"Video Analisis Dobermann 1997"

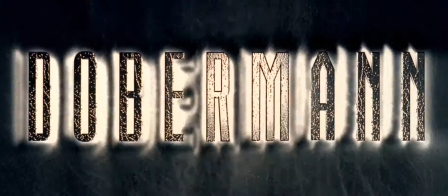Doberman es una película francesa de 1997 que cuenta la historia de Ian,
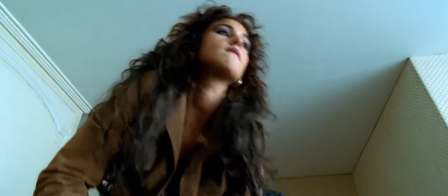el jefe de una banda de criminales que después de robar un banco son perseguidos y cazados por la policía local.
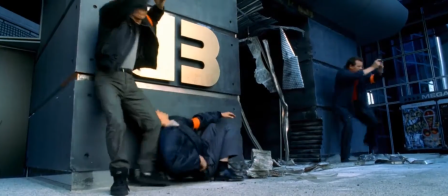Es una película llena de violencia y un ritmo acelerado, por la carga tanto visual como narrativa, la cual nos lleva a destacar su montaje.
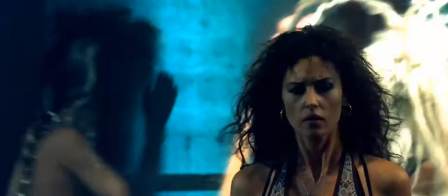Según el actor Jacques Amont, la primera función del montaje es la función narrativa,
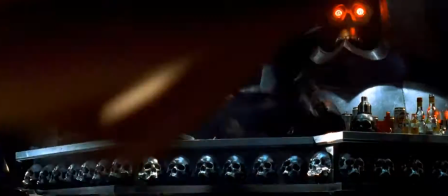de encadenar elementos y unidades cinematográficas, los planos, para construir el film.
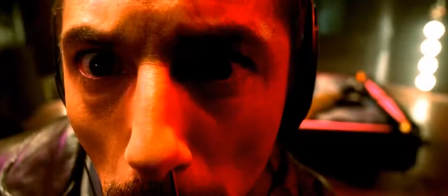Bajo esta función narrativa se busca conseguir que el espectador perciba de manera correcta el drama.
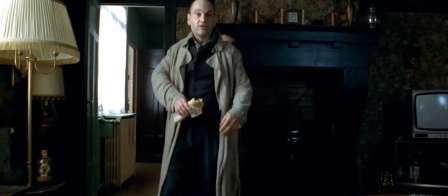Por ejemplo, en esta escena, cuando el comisario Christine va en busca de Sonia a su casa, la tensión se hace más notoria,
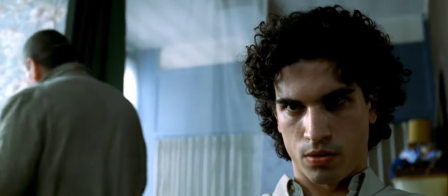gracias al orden y la selección de dichos planos, y asimismo su duración manteniendo un hilo conductor hacia las modalidades de acción del montaje,
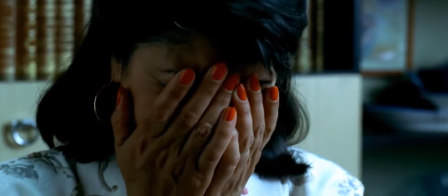donde percibimos cómo el collage y su inclusión de unir distintos objetos de montaje aislados los unos de los otros,
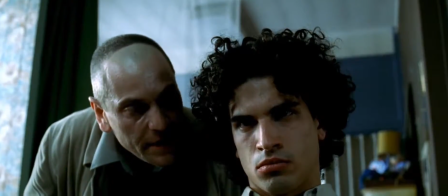nos nutre de información y sentimientos encontrados de los personajes aquí presentes, incluyendo planos de miradas y gestos.
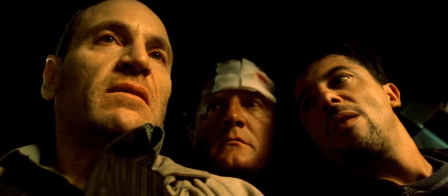El montaje de esta película no solo funciona como ente narrativo,
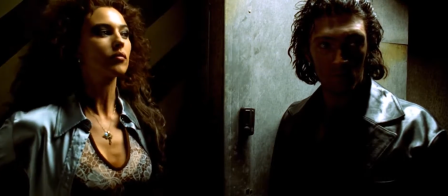a su vez funciona como un ámbito que causa un efecto, es decir, montaje productivo.
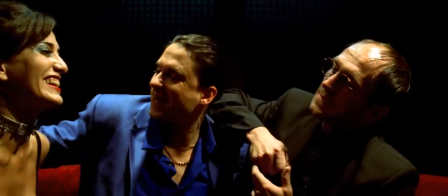Porque además de organizar dos elementos fílmicos, producen lo que cada uno por separado no lo haría.
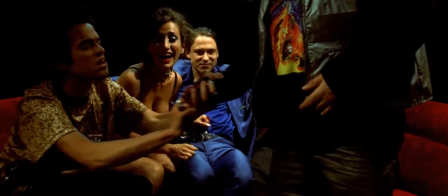Miremos esta escena.
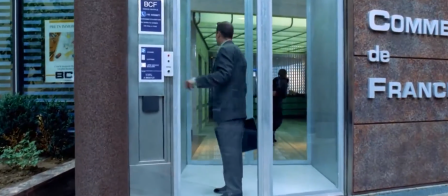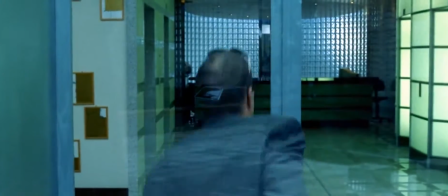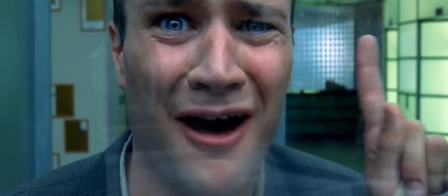No sería lo mismo mostrar únicamente los planos de Nat, porque no percibiríamos el miedo que siente el hombre al verse amenazado.
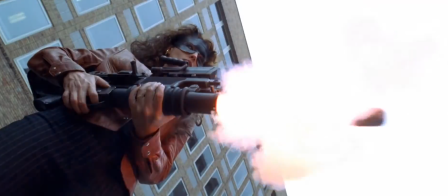Así como no sería lo mismo ver solo al hombre, porque no se vería la rudeza de este personaje femenino.
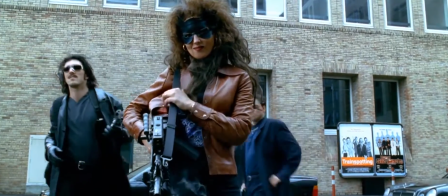Es una secuencia donde cada plano depende del anterior, para entender parte de la caracterización y personalidad de estos personajes,
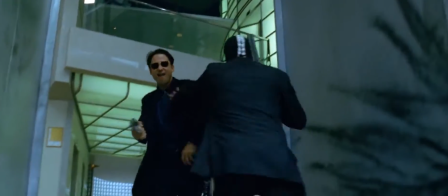que según teorías clásicas sobre el montaje, cada acción de un personaje tendrá que llevarlo a otro plano,
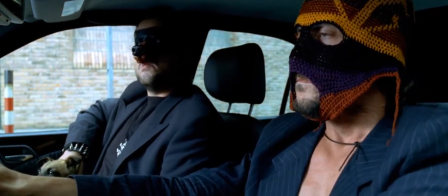el cual tendrá una reacción ante este.
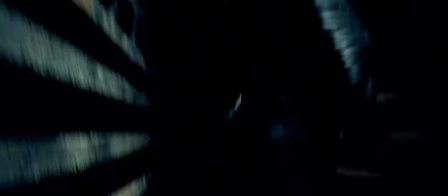Pero, si hemos de hablar sobre el montaje de Doberman, hay que destacar dos momentos importantes.
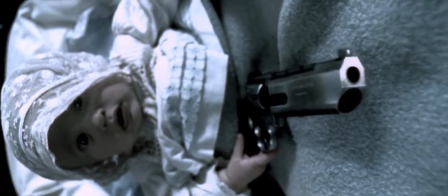El primero, como un movimiento de cámara crea una ruptura transformando el cuadro creando un efecto de montaje sucesivo,
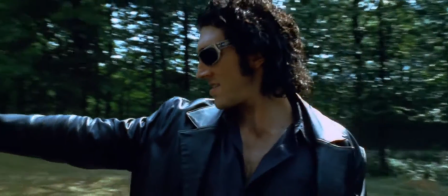cambiando la composición y el punto de vista, siendo esto un efecto estético que contribuye al montaje y su ritmo visual,
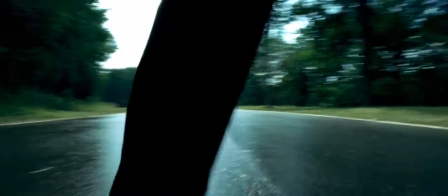liberando a la cámara de la limitación de un plano fijo.
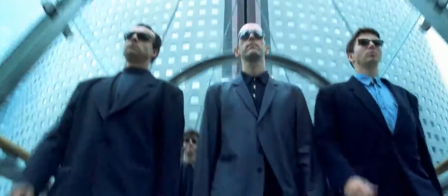Y segundo, teniendo como elemento la yuxtaposición como manera de componer y relatar de manera simultánea,
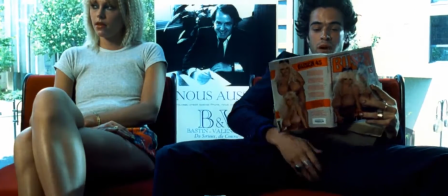manteniendo el recorte y la atención hacia la dirección de los personajes. Es claro que estas dos situaciones fueron pensadas antes del rodaje.
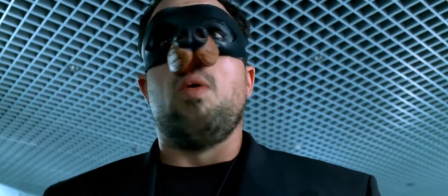Por ello, se afirma que el montaje como ente narrativo siempre mantendrá una jerarquía que permitirá que no solo se hable a partir del guión,
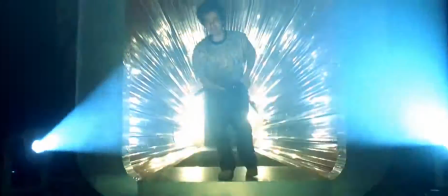sino también a partir de cómo se organizan los elementos del filme.